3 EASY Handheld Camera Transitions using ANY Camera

What's up YouTube fam! Today I got another easy tutorial for you guys. I'll show you guys how to use the camera that you have at home, whether it's a smartphone,
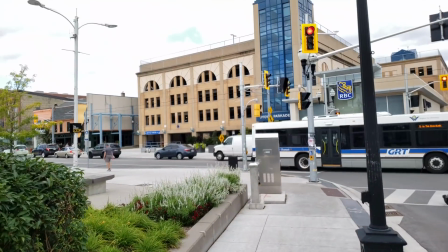(0:08)
DSLR camera, or your point and shoot, and easily create in-camera transitions using it. You can use any editing program of your choice to easily put this together without any heavy editing.
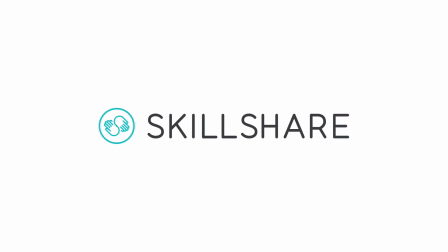(0:18)
A big shout out goes out to Skillshare for sponsoring this video. Make sure to click on the link in the description down below to receive two free months of Skillshare premium, but only the first 500 people to sign up will receive this offer. Now let's get this video started!
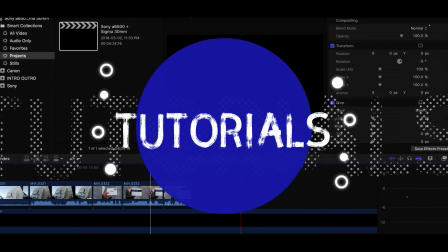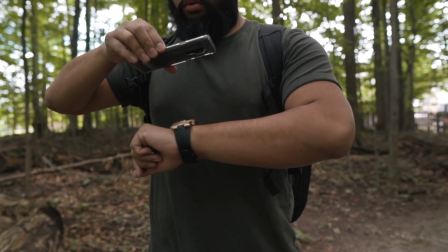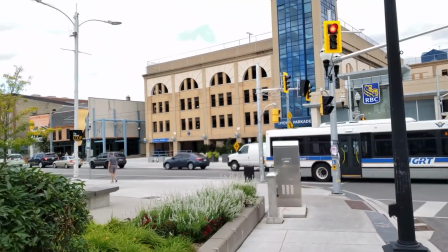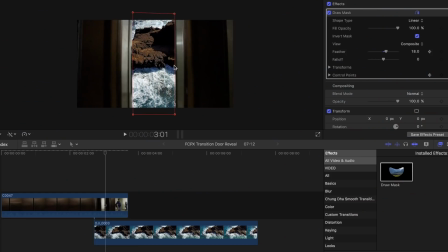(0:48)
You guys know how much I love using the masking tool on Final Cut Pro. Today we won't be using any of that.
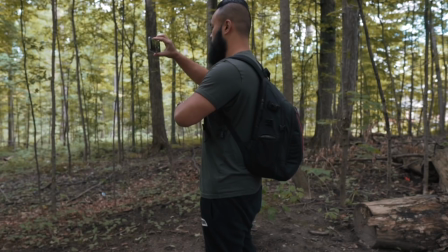(0:54)
I want to show you guys some simple ways to create transitions using mostly just your camera. The first one is pretty simple.
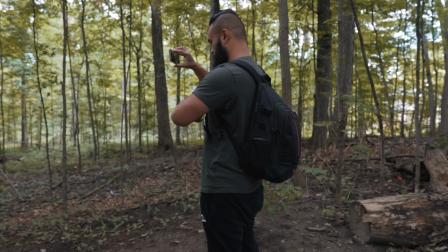(1:00)
Let's call it the same movement transition. All you need to do is create some type of movement in your first scene and make sure you do the exact same movement to start the second scene.
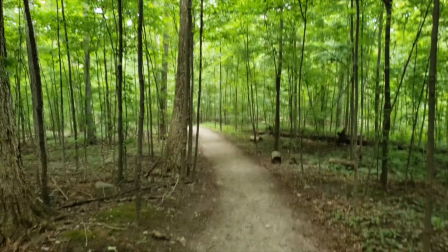(1:09)
Here's one example. Here I'm outside just looking around at my surrounding. I look at my watch, shake my wrist a bit and then transition to the next clip.
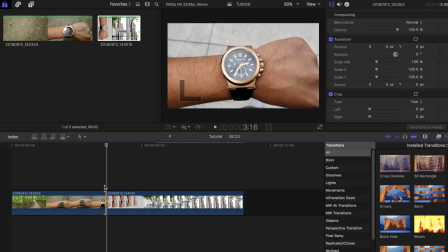(1:20)
Basically, all you need to do is make sure that the ending of the first clip and the beginning of the second clip are in similar position and movement.
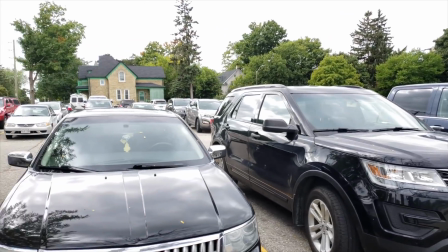(1:29)
The second one I want to show you guys is called the seamless transition. Basically, you move past an object in the first scene and then do the same thing in the second scene,
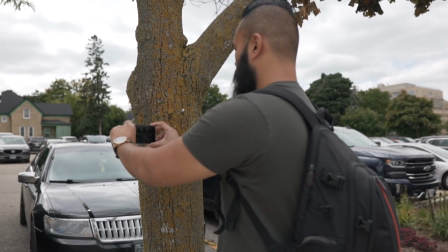(1:38)
but try to use a similar object in both scenes such as the lamp post or tree.
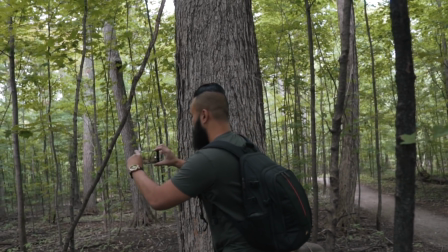(1:42)
But get creative and see what you can come up with. Place both of the clips side by side in your editing program.
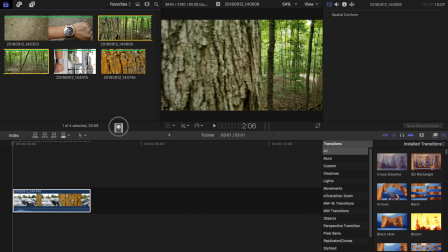(1:49)
I will use Final Cut Pro in this example.
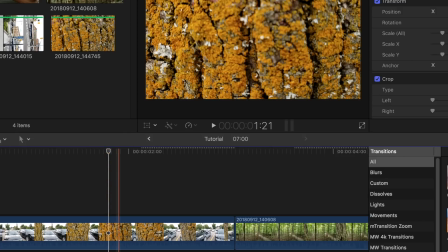(1:52)
Find the part where the scene passes by the object and fully covers the screen, then blade off and delete the rest of the clip.
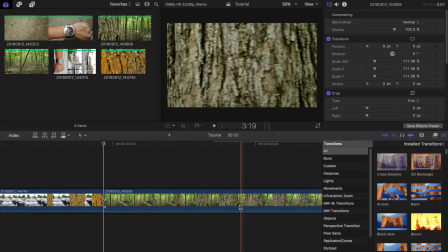(1:58)
Now grab your second clip and find the exact same point where it fully covers the screen again. Then blade off the rest of that clip. I will then add in the dissolve effect just to make the transition look a lot smoother. The last one I want to show you is called the wall pass transition. Start off by filming your subject or environment as your first scene.
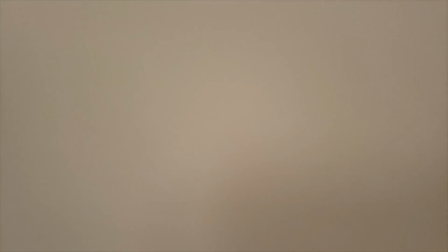(2:18)
Then pan away by moving the camera across some type of wall.
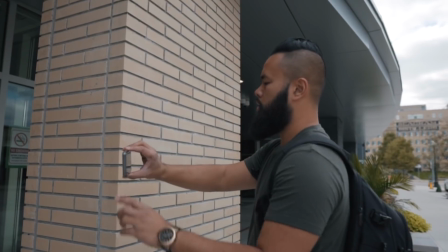(2:21)
Do the same with the second scene but with this one start off with the pan away of the wall and ending up with your subject or environment in the scene.
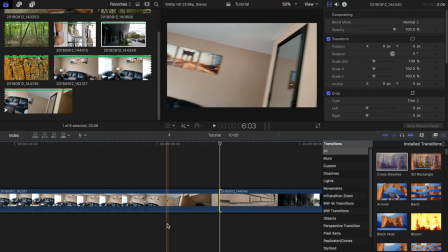(2:29)
Place both clips side by side when editing and connect the part where you are panning in both scenes.
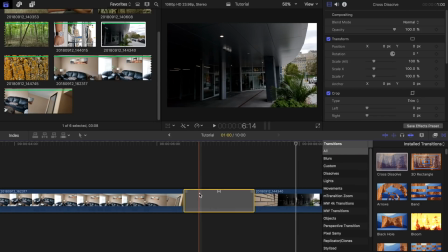(2:34)
Also add in the dissolve transition to make it smoother if you need to. And guys when you get the chance make sure to check out this awesome course by Matty Brown on filming scene transition.
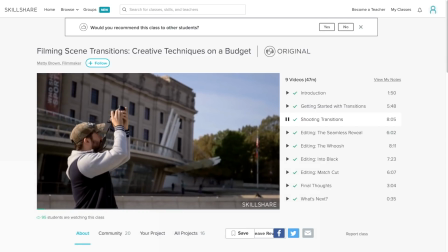(2:44)
He goes very in-depth and explains how to shoot and edit each of the transitions that he talks about. I love the strategies that he puts together for his students and how creative he gets just using his camera.
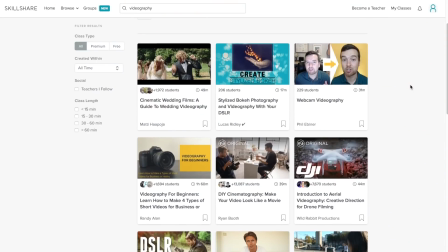(2:55)
Skillshare is such an amazing online platform with thousands of different classes in videography photography editing storytelling that you can soak in and just apply it to your project as a premium member you get access to all these high quality classes from professionals so that you can improve your skills and apply to all your current projects right now and honestly guys for less than ten dollars a month it's definitely more affordable than most of the learning platforms out there and again don't forget guys the first 500 people to sign up in the link down below we'll receive two free months of Skillshare premium hope you guys enjoyed this video